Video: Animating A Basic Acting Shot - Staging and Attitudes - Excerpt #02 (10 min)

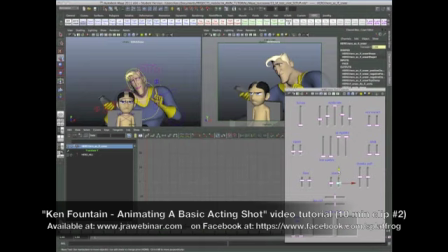8:13 Let's get a little bit of a sneer in the nose because he's afraid, and actually he'd flare these nostrils too. This is a man in fear right now, because just don't know what's going to happen. Let me open his jaw a bit,
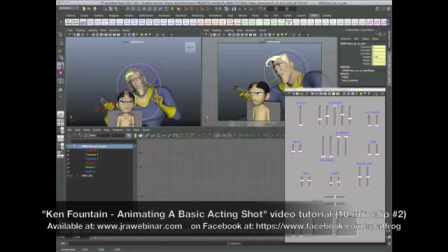8:32 because he wants to say something. I want to start this scene by him wanting to say something to put out the fire. That's what he's got to do as fast as possible. So his brain is going a mile a minute. Stretch that out.
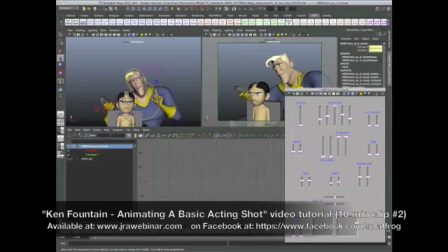8:53 No, everything else will be fine. Let's pull this out a little bit. Might have that sort of that freaked out smile on his face, but I've got to contort it a little bit more, and this is where I'm going to have to go to the sculptures right away,
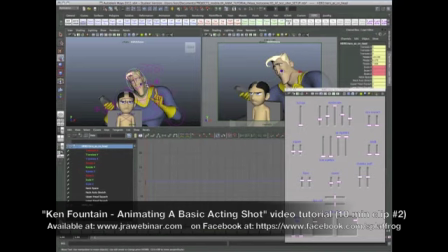9:12 because he doesn't have very many controls to work with in his face.
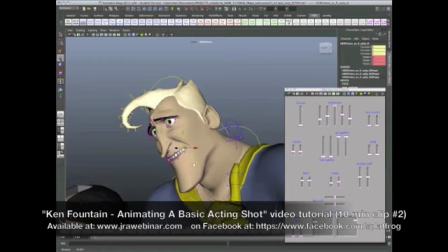9:21 So these sculptors I'm going to have to use right away, and I'm going to have to be really careful because they start to get wormy when you animate, but I will keep control of them.
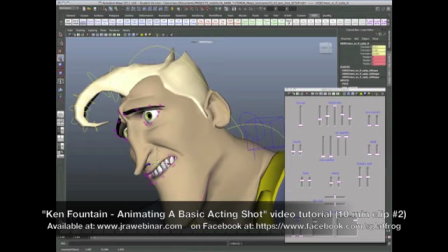9:30 So if I can get that starting to
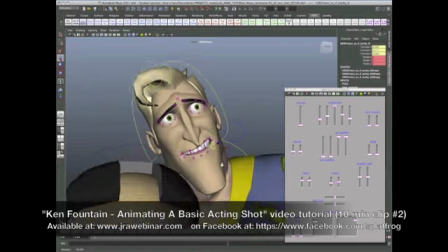9:35 get that little bit of panic on his face, or a lot of panic on his face, by curling that sneer.
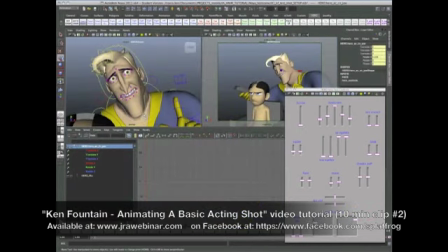9:43 Let me open his mouth a little wider. He doesn't seem like he's caught in the middle of thought. And that's kind of what I want to open the scene with. I want you to see his thinking right away.